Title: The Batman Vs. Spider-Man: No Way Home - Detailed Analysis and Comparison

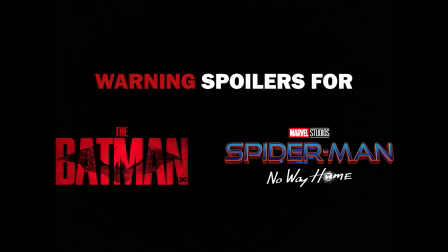[0:00]
Full spoilers for Spider-Man No Way Home and The Batman. You've been warned.
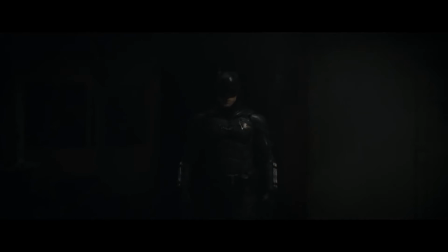[0:04]
Both Spider-Man and Batman have recently graced the silver screen with big-budget tentpoles that cost a fortune,
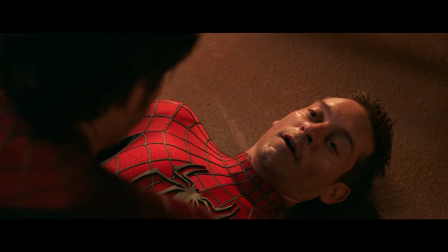[0:09]
and both films made me nostalgic for their respective superhero movies in the 2000s.
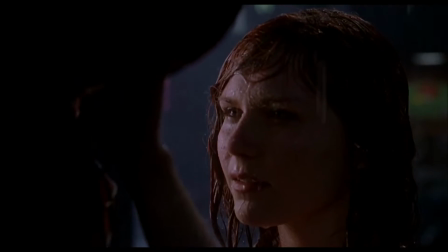[0:14]
Namely, Spider-Man No Way Home made me reminiscent of the incredible craft deployed by Sam Raimi, Don Burgess, and Bill Pope.
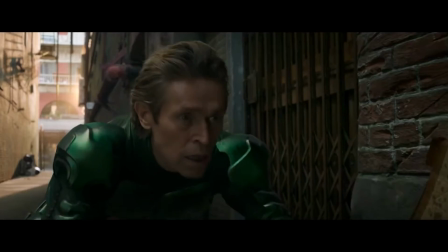[0:22]
Craft that is lacking in poorly lit, overly green screen,
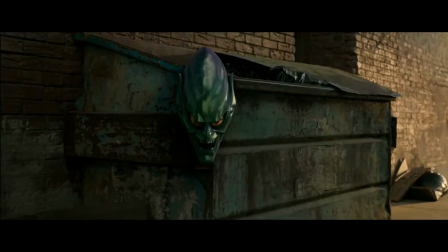[0:25]
sloppily scripted scenes meant to desperately tie together two decades of Spidey film canon so that Tom Holland can stand alongside Andrew Garfield and Tobey Maguire.
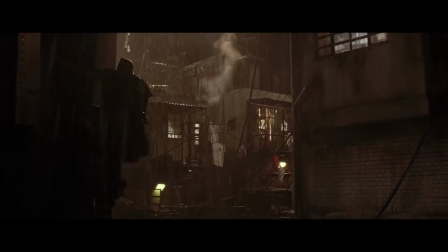[0:34]
The Batman made me nostalgic for 2005's Batman Begins and 2008's The Dark Knight,
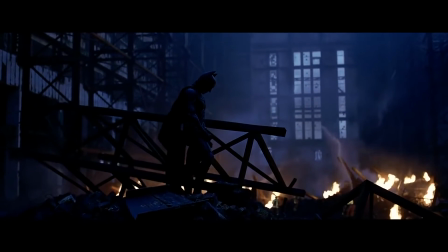[0:39]
but not because it is derivative of those movies or because this iteration of Batman pales in comparison.
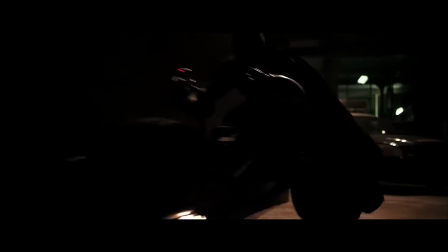[0:45]
It instead makes me think back to a time when these big budget movies flexed with awesome practical action and watertight scripts.
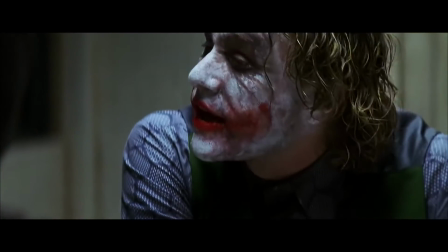[0:52]
It conjured the feeling of awe I had during the Christopher Nolan era.
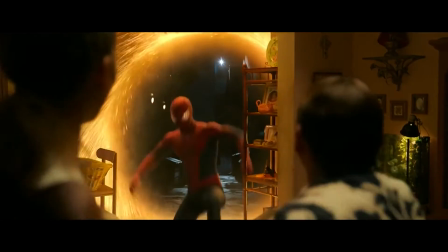[0:56]
Spider-Man No Way Home only wants to reference the previous movies to create a feeling of joy in the audience.
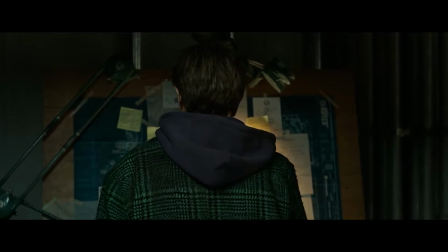[1:02]
Franchises can only reference themselves now, a point The Matrix Resurrections made fun of, and rightfully so. The Batman looks to Seven the same way The Dark Knight looked to Heat.
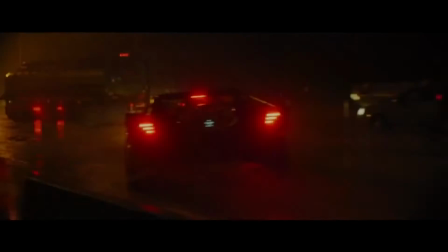[1:12]
It features clear story and visual comparisons to other great movies, but it is something else all its own.
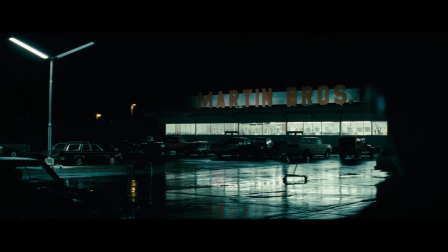[1:18]
It is the culmination of a seasoned writer-director in Matt Reeves, who has previously delivered the horror and action that proves he's right for the nights.
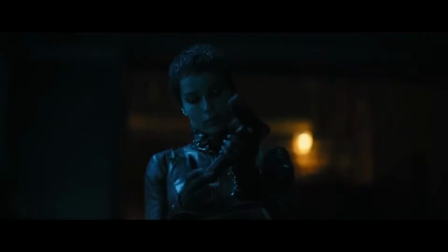[1:26]
The Batman shows what has been missing from big-budget movie making has seen in Spider-Man No Way Home.
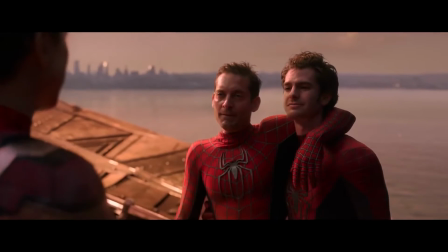[1:31]
It's not an awful movie, but it doesn't go the extra mile to really deliver a gorgeous and thrilling experience like it could have.
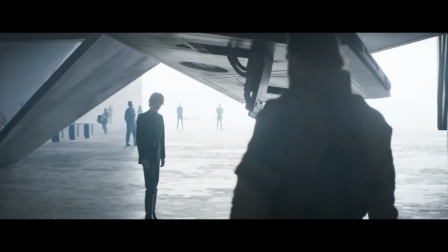[1:38]
Greg Fraser's cinematography is impeccable. I can't believe that he's delivered to us Dune and The Batman across 2021 and 2022 respectively.
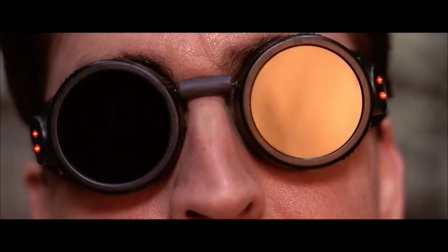[1:45]
This is some Bill Pope, Matrix sequel, Spider-Man 2 energy. The guy has always been crushing it.
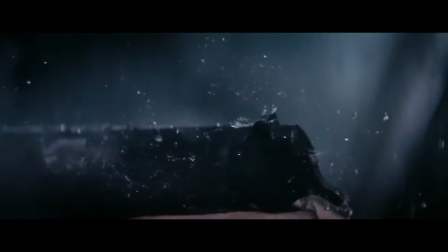[1:51]
Look at the cinematography of Killing Them Softly from 10 years ago, and you'll see that Fraser is a seasoned, anamorphic master.
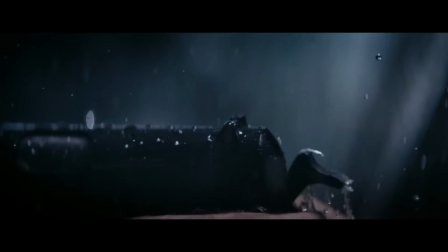[1:58]
Just look at this filth.
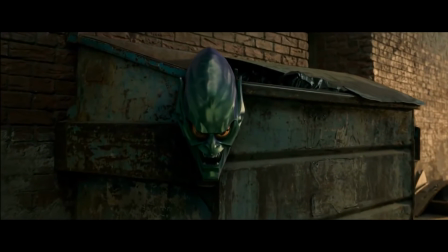[2:00]
I think sometimes it's hard for you to watch a movie like No Way Home and see why it's so flat and so uninteresting to look at, but then when you see a blockbuster like Dune or The Batman,
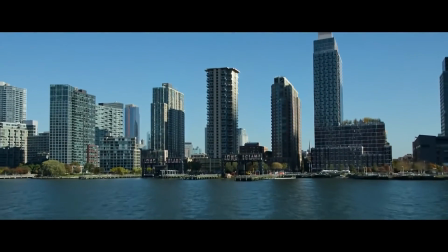[2:09]
it's easier to see what's missing. There is no mood or overpowered feelings that can be derived from the way New York is depicted in No Way Home.
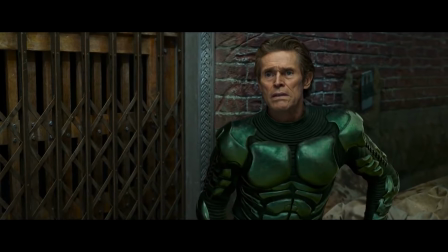[2:16]
The colors are flat, and the green screen pickup shots stick out like a sore thumb. The shadows are never dark enough to create real contrast, and when the camera does do something interesting, it feels like an experimental moment rather than a concerted effort to create a cohesive visual language for the film.
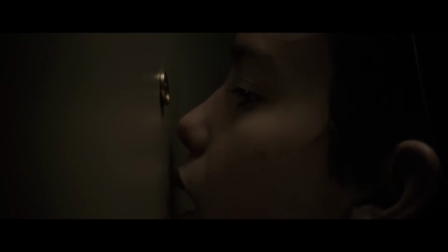[2:30]
Whereas Matt Reeves' pursuance for voyeuristic angles certainly has a touch of Hitchcock and De Palma, evident in The Batman, but also in his earlier work.
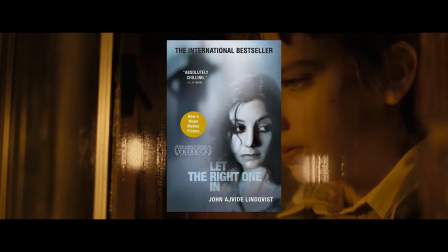[2:38]
And Let Me In, the 2010 horror adaptation of the Swedish novel Let the Right One In, Reeves and DP Greg Fraser create some truly arresting work.
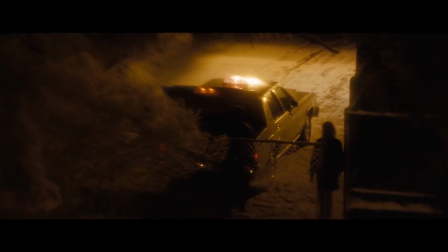[2:46]
It is a really telling mix of voyeurism, warm hues in a cold setting, and a great use of light and shadow that prove these two were perfect for a trip to Gotham City.
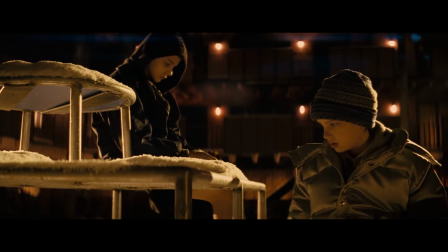[2:54]
Seriously, for a movie in winter, it's actually very warm with nice, burning orange colors that clearly precede the work done on The Batman.
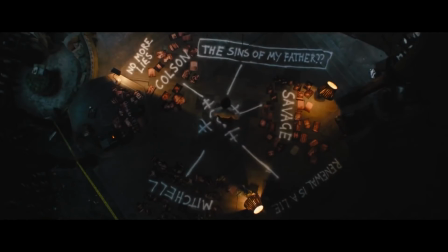[3:02]
Like the winter months, we expect Gotham to come across colder and more blue in tone, but it works perfectly in both.
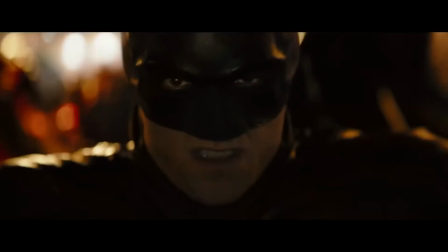[3:08]
Gotham is rainy and murky, but the warmer tones make the city feel ready to blow.
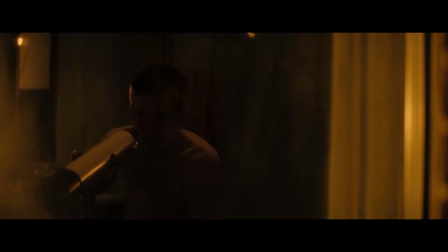[3:14]
This is a powder keg, and Riddler's to match. Protagonist of Let Me In, Owen, spies on various characters throughout the movie.
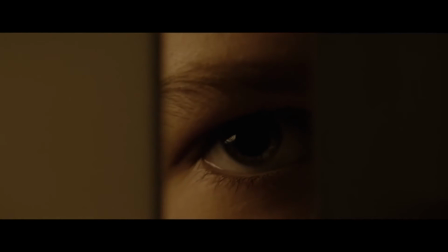[3:21]
When we watch people through someone's eyes, it immediately brings their perspective of events to the forefront.
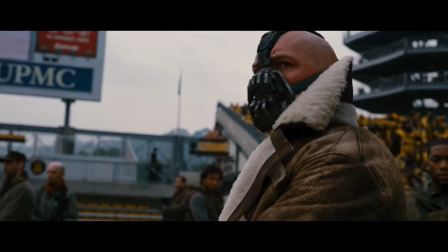[3:27]
That's why this Batman feels like the focus, where other movies have perhaps seen him overshadowed by the villains. Everything feels very attuned to his understanding of the world and his reaction to events.
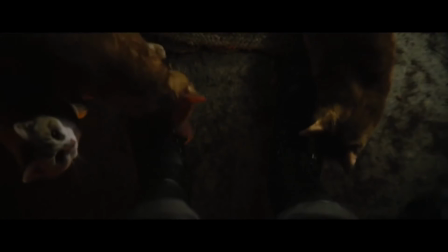[3:36]
The voyeuristic camera work as he spies on Selina or the mob or records every inch of a crime scene really helps to sell this.
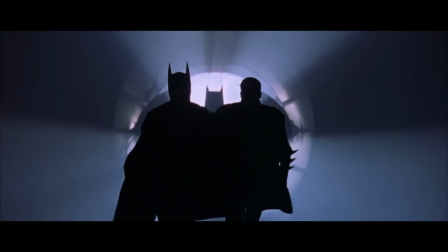[3:43]
Many final shots in the Batman movies are big and epic, but this movie ends on an intense, closely framed image of a heartbroken bat speeding away.
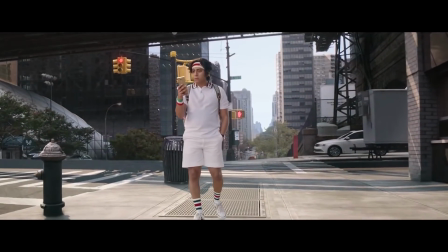[3:51]
I also let Spider-Man No Way Home off the hook in part because I knew it was a COVID shoot.
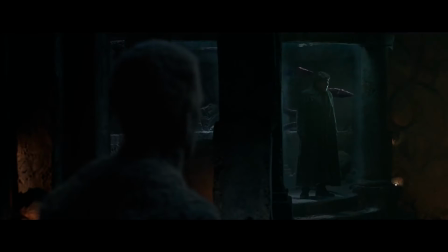[3:55]
As boring as it is to hold key conversations in jail cells, Benedict knows what that's like.